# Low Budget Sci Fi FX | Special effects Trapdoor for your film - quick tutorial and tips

We're making a sci-fi short film in our house. Here's a quick look at how we created one of the visual effects for the film. Hey everybody, I'm Sean Foy. I'm a freelance producer, director, DP, and editor, and I make my own movies. In my latest work in progress, Play Space, we have some major visual effects in about 95% of the film, including giant spaceships and walking and talking teddy bears. I'm still working on the production, but I thought I'd take a minute to show how we created some of the visual effects for the film. And be sure to stick around to the end because I've got some important tips for when it comes time to film any effects shots for your movie.
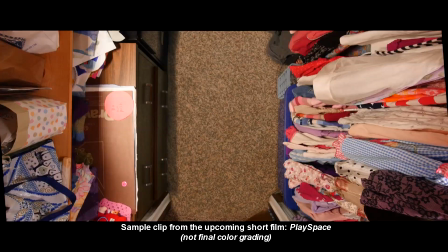0:35 In the film, there's a scene where Devin runs into a closet to activate a secret trap door that drops her down to an underground hangar where she keeps her spaceship.
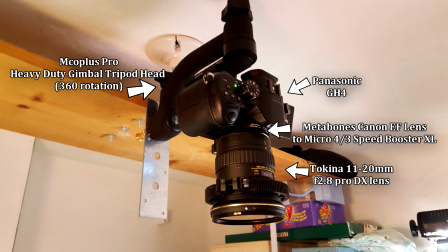0:46 The camera spin was a practical effect shot with a 360 degree rotating head hung vertically from a homemade platform.
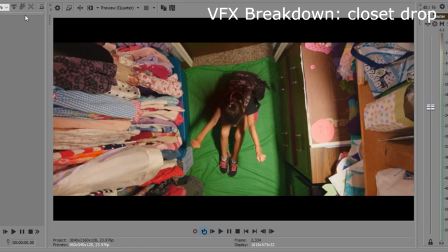0:54 We shot Devin sitting on a piece of green screen that we bought at a fabric store and had her act out the fall. I keyed out the floor and made two separate layers from the original shot.
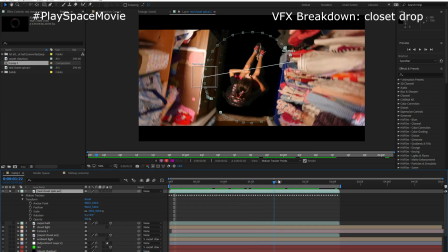1:02 One of just the closet elements and one of just Devon. I then took the whole shot into After Effects to track the camera spin. I could have done the whole effect here, but I decided to keep the top layers of my NLE for easier color matching.
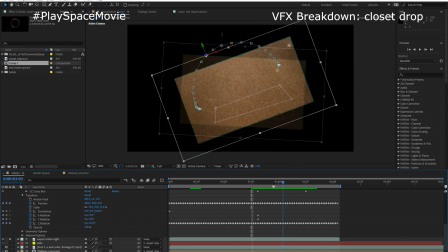1:12 I matched a clean shot of the carpet to my tracked camera, then split a cutout into two halves for the doors.
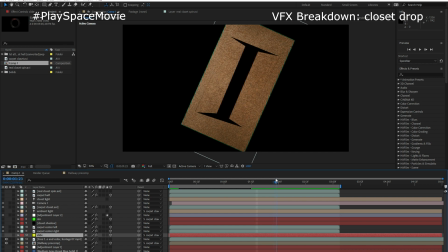1:17 The 3D door layers weren't looking quite right, so I added a mask and radial blur to help sell the effect.
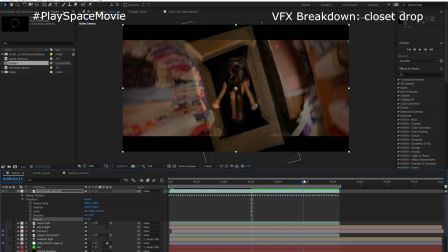1:25 I layered the door effect into the keyed closet to see how it all looked, then added in a pre-composed shot of a 3D hallway below it with a bit of metal tube in between.
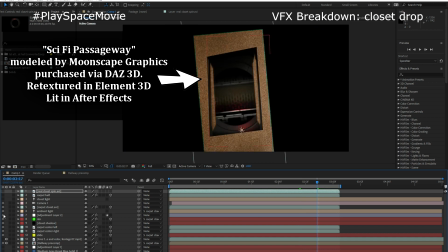1:33 Then I added some shadows to help sell where the hinges would separate the doors for the main closet floor.
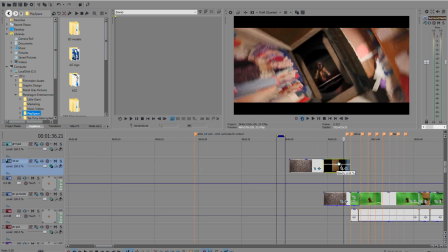1:41 I rendered out the trap doors and hallway, then placed it in my timeline below the keyed closet and Devon's shots.
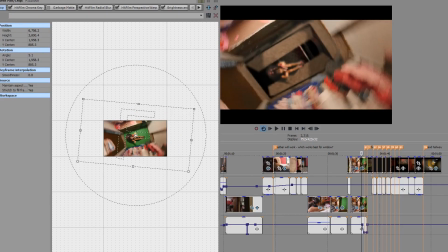1:47 Finally, to make Devon look like she was falling, I took her ISO shot and just shrank her in the frame by expanding the frame size past the dimensions of the shot. And that's basically it. There she goes. So I promised you a tip for when it comes time to shoot the effects for your film and I think this is pretty important. If you're gonna be shooting an effects shot that involves any kind of foreground elements or temporary elements like a temporary prop or a green screen that only covers part of the frame that you're gonna be taking out later, I think it's very important for you to shoot a clean plate. For anyone that doesn't know, a clean plate is basically a locked off semi-wide shot that has none of these elements in it. You take out your green screens, you take out any of your temporary props or foreground elements, you have nothing moving and you lock it down just to get a nice clean shot of what that background looks without your effect in it. And this is gonna do a lot for you. This is gonna help you fill in the holes where your effects don't cover or fill in the background behind your effects. It's gonna just help with shadows and color correction and a host of other issues that you may have if you don't get this clean plate shot. Even if your main footage is handheld you want to try to lock down your clean plate if you can so that you can later track that into your moving main footage. But it's it's really important to make sure that your lighting and the composition of your clean plate shot matches your main footage. So usually you shoot the clean plate just before you shoot the effect shot or immediately after. I bring this all up about the clean plate now because of course in filming this particular shot, my closet drop shot, I forgot to shoot my clean plate.
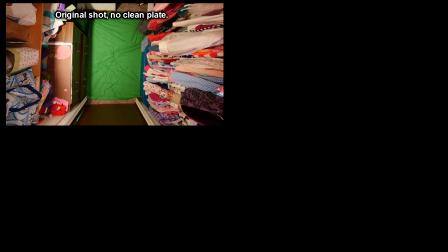3:22 And I never shot just the rug without the green screen cover on the floor.
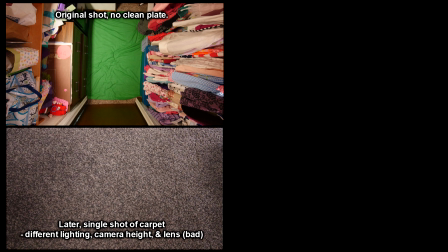3:27 And so I got a shot later of the rug but my lighting conditions were different, my composition was different,
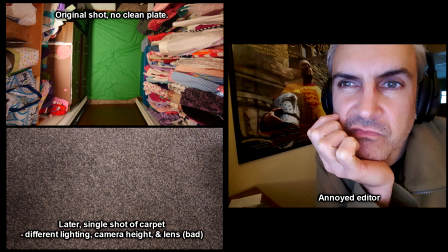3:31 and this created all kinds of problems for me and just made color correction and trying to get the grain of the carpet to match. A lot more difficult than it would have been if I had done it correctly and shot it at the time that I had my camera and my lights all mounted up in the closet.
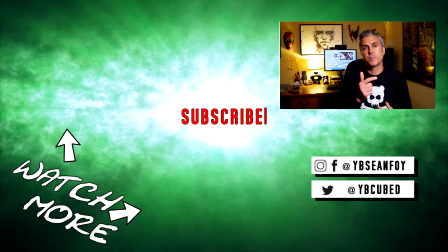3:48 And that's my tip for the day. I'll be making more these as I make my way through post-production, so be sure to subscribe and click the little bell so that you get notified when I post new videos. Thanks for watching, I'll see you next time.